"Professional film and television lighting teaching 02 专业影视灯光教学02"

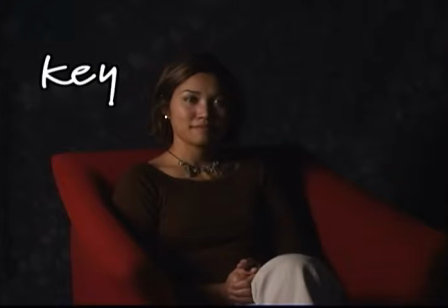[12:27]
The Key Light is the primary light source in your scene.
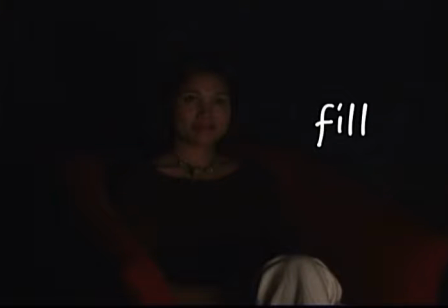[12:30]
The fill light or reflector lightens, but not eliminates shadows left by the key light.
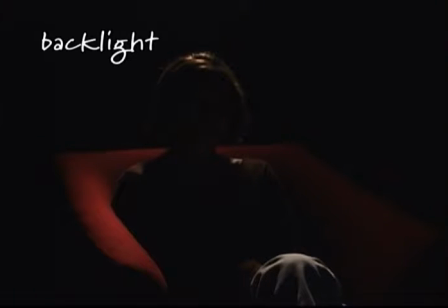[12:37]
The backlight paints a rim of light around your subject to define them and separate them from the background.
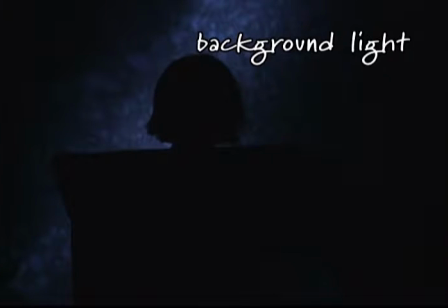[12:43]
The background light paints a pattern of light and shadow on the background. Now, here's the DVCreators.net four-step lighting process. This is a great starting place for a lot of different shots, from interviews to scenes from a short or feature film to marketing or training videos.
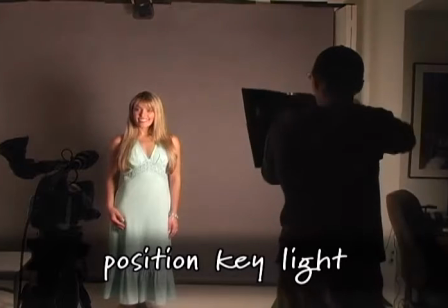[13:05]
Number one, position the key light for the mood and effect you want on the shot.
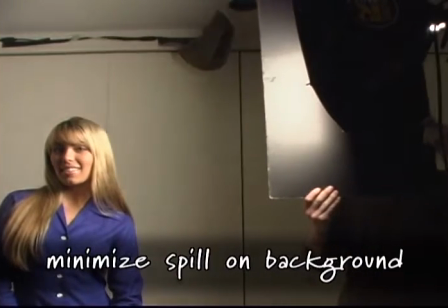[13:10]
Try to minimize light spill on the background.
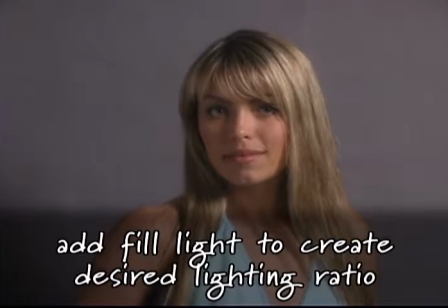[13:14]
Then, place a reflector at a 90-degree angle to the key light to lighten shadows left by the key light.
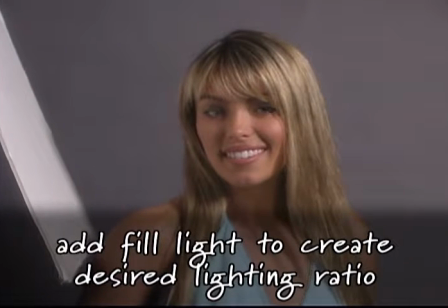[13:20]
Move the reflector closer or farther to create the desired lighting ratio.
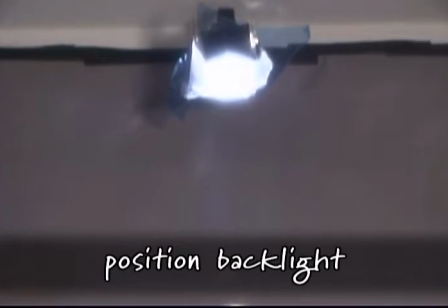[13:25]
Then, put a backlight behind your subject to paint a rim of light around their head and shoulders.
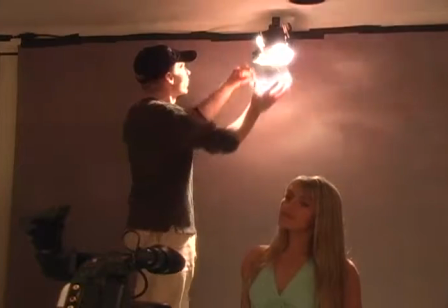[13:31]
Add a warm or cool colored gel if desired. Use an ND gel if the backlight's too bright, and watch for lens flare.
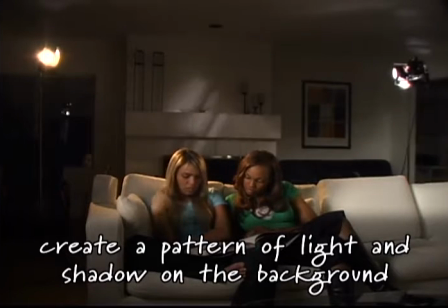[13:40]
Finally, position a background light to cast an interesting pattern of light and shadow on the background.
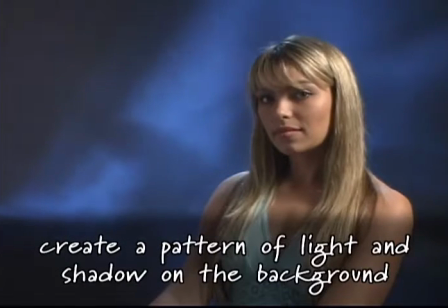[13:46]
Use a colored gel if desired. Lighting a scene with this four-point formula, whether it's with a Lowell DV Creator's kit or a China Ball whiteboard and halogen work light, will give you amazing professional results in a wide range of situations.
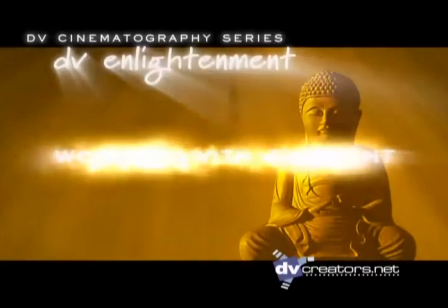Shooting outside is almost always a big challenge. First of all, you have this monster key light that's very hard to control because you just can't put it where you want it.
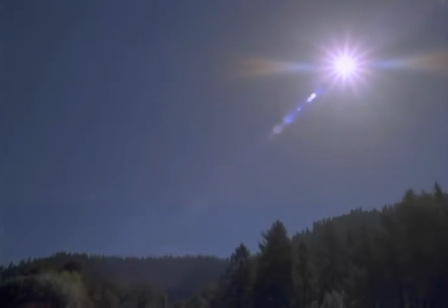[14:16]
Also, over a course of a day, it just keeps moving and changing brightness and color all by itself. Cinematographers hate shooting in direct sunlight.
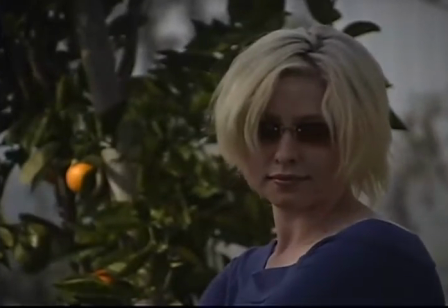[14:24]
The first options are to try to shoot in the shade,
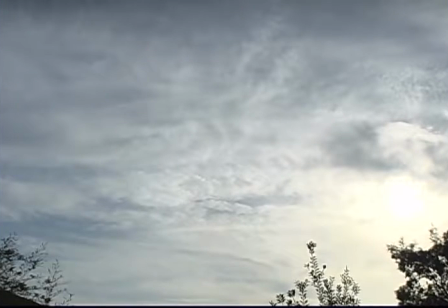[14:26]
or to choose an overcast day that'll give you a giant soft light that might be a little flat, but much better than the blinding sun.
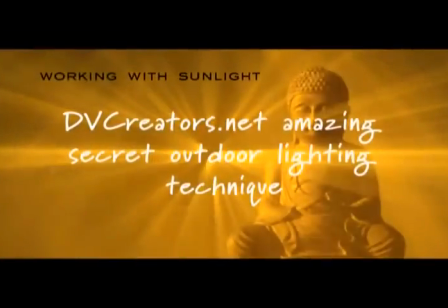So how do you get great results shooting outside? Here is the DVCreators.net amazing secret outdoor lighting technique that'll enable you
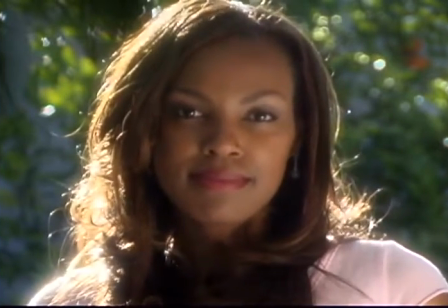[14:48]
to capture stunningly beautiful footage outside while other shooters who don't have this course are struggling with harsh,
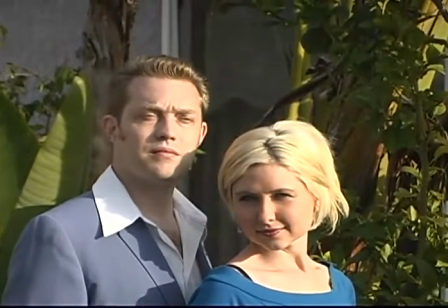[14:54]
blown-out, over-contrasty outdoor shots with squinty subjects.
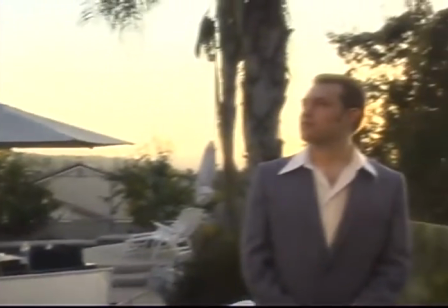[14:58]
First of all, shoot as early or late in the day as you can, during magic hour if possible.
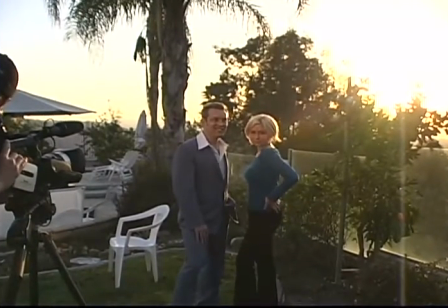[15:03]
Position your camera and subject so that the rising or setting sun is in back of and off to the side of your subject,
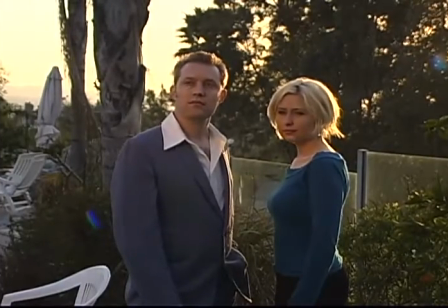[15:10]
so it rims the edge of your subject like a backlight. Of course, make sure the sun itself is not actually in the frame.
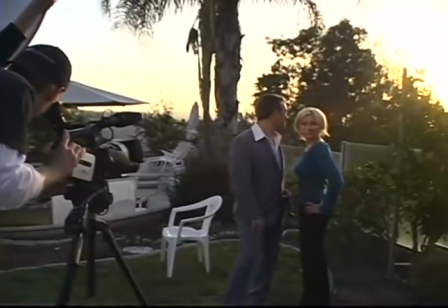[15:18]
Then, put a reflector in front of your subject on the opposite side from the sun.
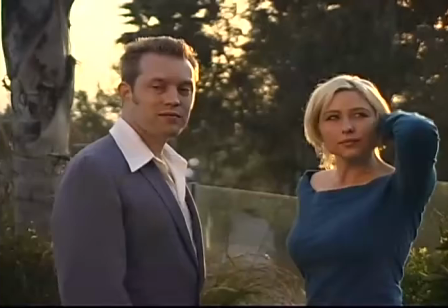[15:23]
The reflector will bounce sunlight back onto the front of your subject to fill in the shadow.
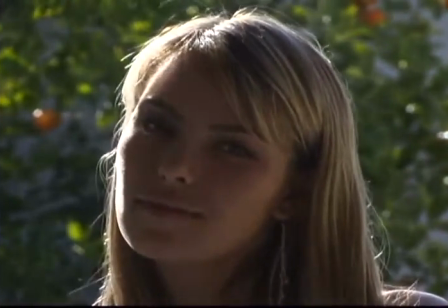[15:31]
If a white reflector is not bouncing enough light onto the front of your subject, or you have to put the reflector farther away,
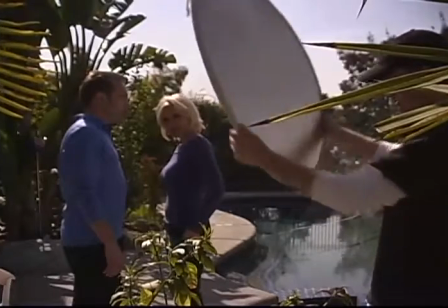[15:38]
maybe in a wider shot, you can use a silver or gold reflector to reflect more light.
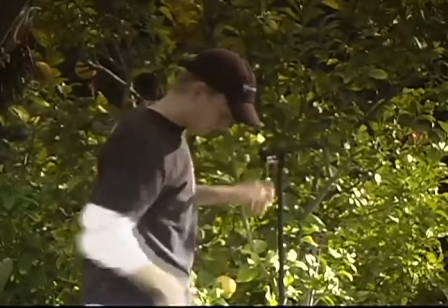[15:44]
However, with silver or gold reflectors, it's nice to use a reflector stand because any jiggling of the reflector by your assistant will make
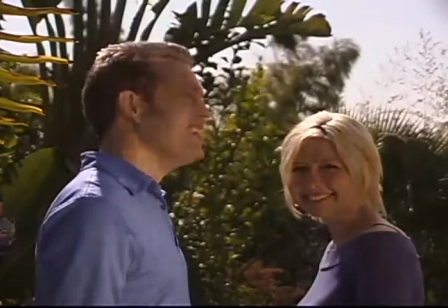[15:51]
the light on your subject fluctuate like they were standing next to a silver or gold lake or fire.
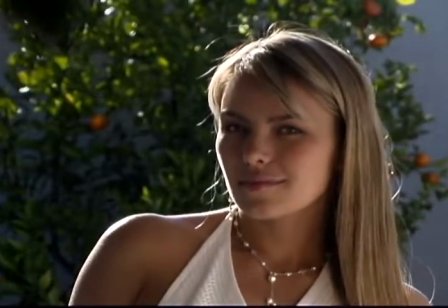[15:56]
This outdoor lighting technique can be used at other times in the morning or late afternoon, but gets more and more difficult towards midday when the sun is higher in the sky.
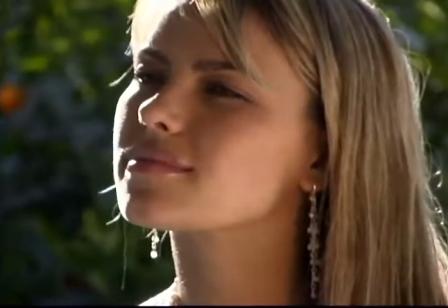[16:05]
If you're not shooting in magic hour,
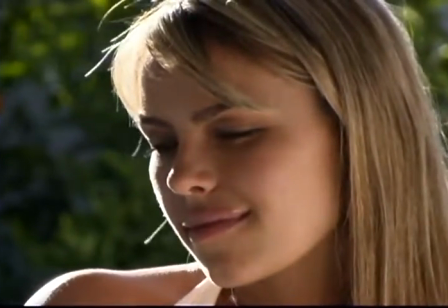[16:07]
the rim light from the sun might be too bright and blow out when your exposure is set for your subject, but I bet it will still look better than your alternatives.
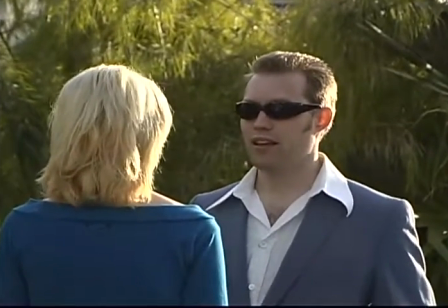[16:16]
It's common in big Hollywood films for the sun to overexpose on the edges of subjects when used as a rim light, so you're in good company if this happens.
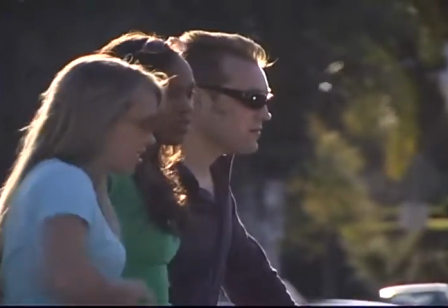[16:24]
Another added benefit of using the sun as a backlight is that your talent is much happier not having to squint into the sun.